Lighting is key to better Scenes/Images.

Yo, this is crazy. Isn't it dope, guys, that in 2024, we have access to so much lighting and everything's with a press of a button on these apps. We can make all this happen, right? We can make this move, that move, in different type of speeds. We're living in a great time. All right, so let's begin with this video. Notice how the intro of the video, you guys were hooked, right? You guys were looking everywhere like, yo, these lights are like, that's crazy. Like the image is just getting to you guys, right? However, if I left it like that for this scene, you guys will not even be listening to me because lighting will just kind of take you away. It'll just like, it's the power of lighting. That's really what lighting does. So today, that's what we're going to talk about. I'm going to just go ahead and turn off one light and turn them on one at a time and just kind of guide you guys as far as how to go about lighting, whether it's a studio, whether it's an interview, just anywhere in general, just kind of how to maximize the best of your ability. So then you guys can go and post and color grade it and give your image the pop it deserves. All right. So let's begin with this video. Let's turn off all the lights. The only thing I'm gonna leave is the practical lights in this scene, which you guys are about to see right now in 1, 2, and 3.
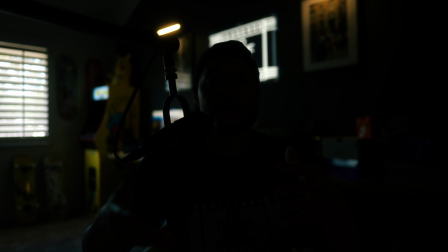(1:04)
All right, so now it's dark as hell, and this is how normally I will start. I mean, you can go either or. You can just start with your key light, or you can just start it like this. For me, I like to know where is the practical lights and where can I get started. So if you guys are in the studio, you guys first want to know where are the practical lights at, what you guys can use, such as lamps,
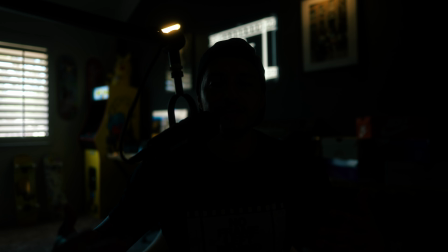(1:20)
arcades, anything to start lighting up the atmosphere and provide the feel that you want it to provide, right? So for now, I have those 2 lights that are lighting up my frames, the LED screen right behind my head, and we got the arcade back there and my computer as well back there. So those add a little bit of ambiance in the back. But now the first step, of course, will be to light myself, right?
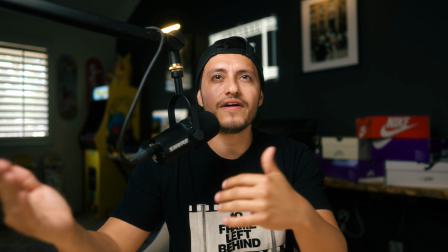(1:40)
So let's go ahead and turn that light on. Just off that, you guys are seeing the image. It's pretty cool, right?
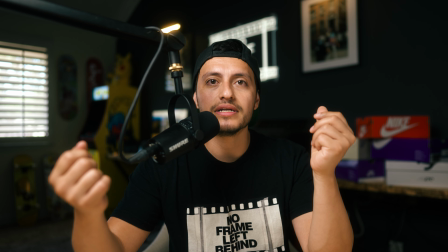(1:45)
It's like, oh, this is cool. A lot of people would just live with that. And don't get me wrong, this is not a bad image.
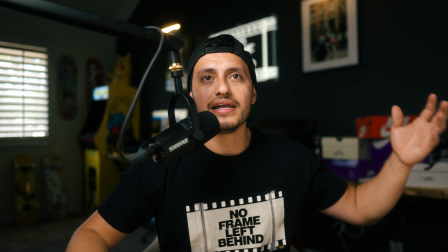(1:50)
The light in the back over there, the window lighting, it's allowing the light to come in to kind of give it more texture and give you extra detail in the back.
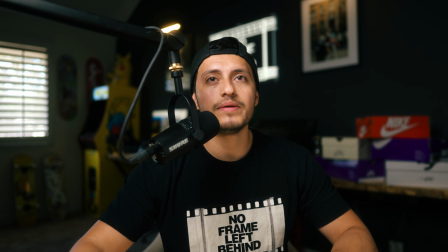(1:57)
However, there's always ways to improve your images. A lot of people would just stick like this, and I always tell everybody, do not show up to scene with one light.
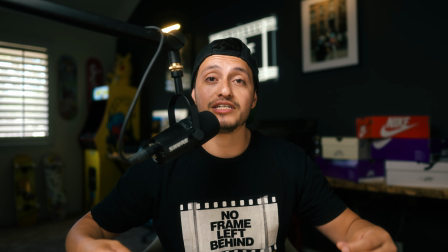(2:05)
All those little practical lights you guys can put in an image to make it look like it's practical within it, those are the ones that help you get a better image.
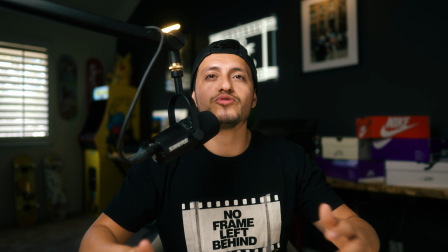(2:12)
So right now it looks cool, but just watch what I'm about to do with each step and you're gonna see the difference. At the end, I'll show you guys side by side so you guys can see, oh damn, like that's a big difference. And also, one thing I added here is a bounce board.
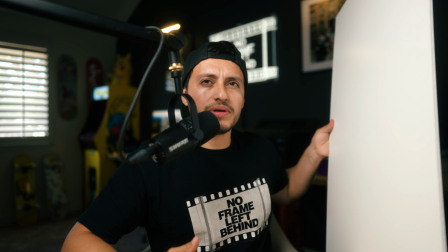(2:26)
So this bounce board is $1 at Target or Michael's, I believe I bought it. And this is just to bounce off the side right here.
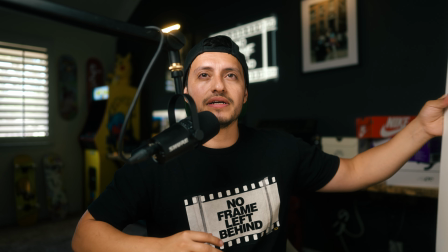(2:32)
So when the light hits it, it's gonna reflect back. The benefit of it is it's not so contrasty. So I'm gonna go ahead and just leave it on there like that.
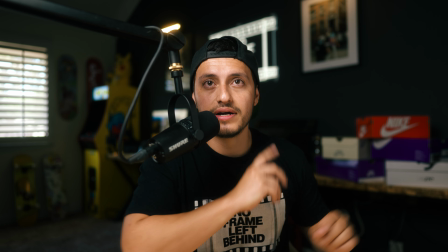(2:39)
And now let me take it off and watch the shadows on this side, all right? Just look how dark it's gonna get just off this $1 thing.
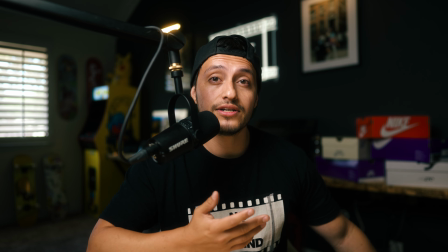(2:45)
You guys see how it's contrasting? Now, of course, it doesn't look bad. It just depends what kind of look you want to go for, right?
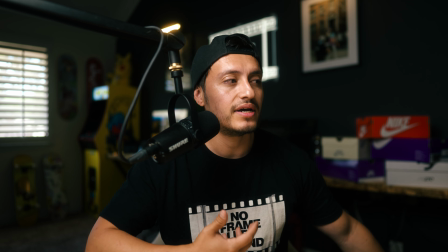(2:52)
More corporate-ish, you're not going to want shadow or super moody. Depending on the story or whatever, like, that's all in the moment.
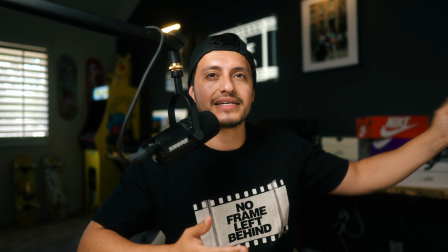(2:59)
You'll know what kind of vibe you want to go for. But in this case, I just want like a cleaner light on me.
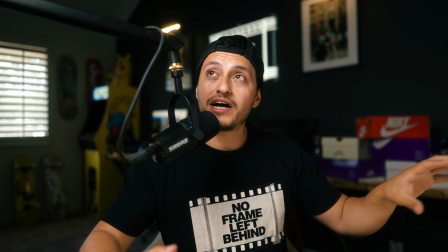(3:03)
So bounce board, and we got the key light.
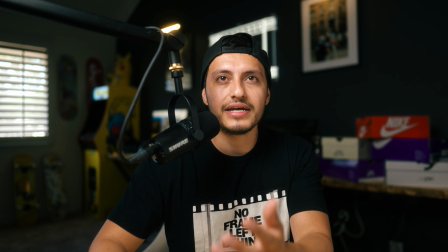(3:06)
So next light we're about to turn on, and you guys right now, you guys are thinking like, oh, this is cool, but watch how this is going to maximize it.
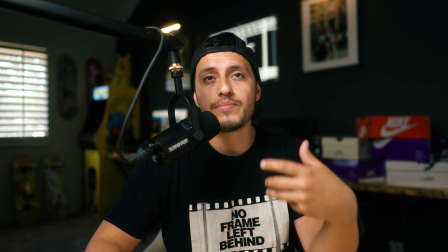(3:12)
Right now, we're going to turn on the hair light, or as I'm going to call it, the hat light, because I'm wearing a hat. I always wear a hat.
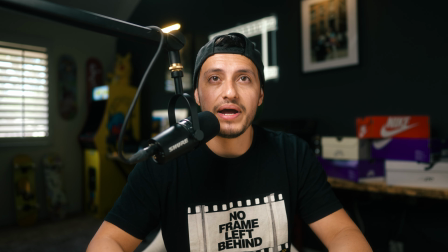(3:18)
So let's go ahead and turn it on and watch the difference. Bam. Let me turn it off so you guys can really see side by side.
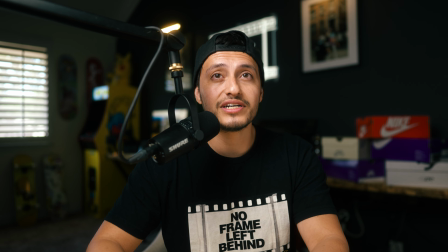(3:25)
See, like at first you guys are like, this is cool, right? This works.
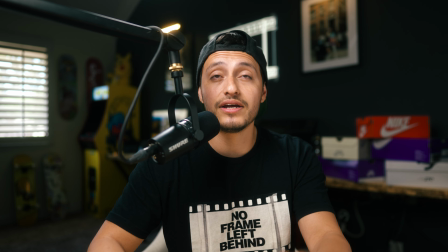(3:29)
This little detail, this little thing just gives it, and it also motivates the light from the window and the LED screen.
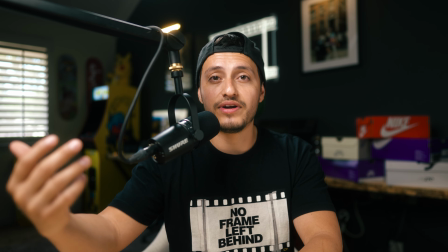(3:36)
So you're really able to really help yourself and your image just because it's being motivated by something.
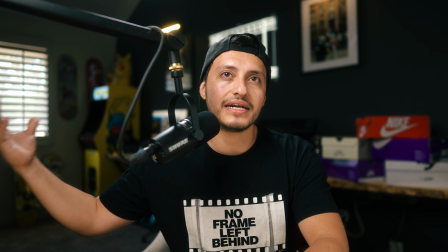(3:41)
So motivated means if there's a window back there, you want something to kind of, give it an illusion as if the window's giving you that light.
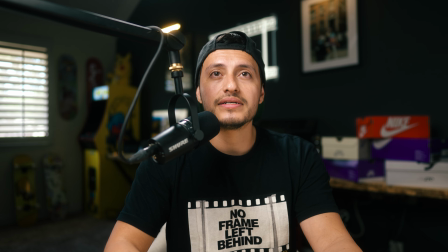(3:48)
So that itself, I mean, to my eyes, it kind of does it, right? Like it looks really good.
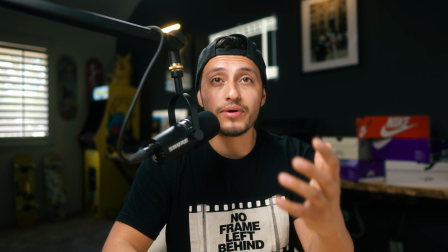(3:53)
That does a big difference. Just look at it brings out so much texture and detail, and it separates me also from the background.
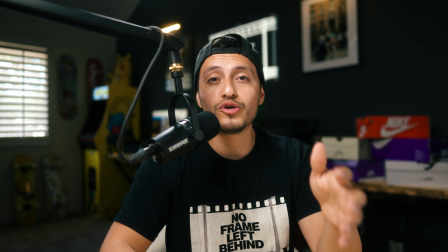(4:00)
So something as little as that does a lot. I normally don't do it for my YouTube videos. I'm going to leave this light there going forward.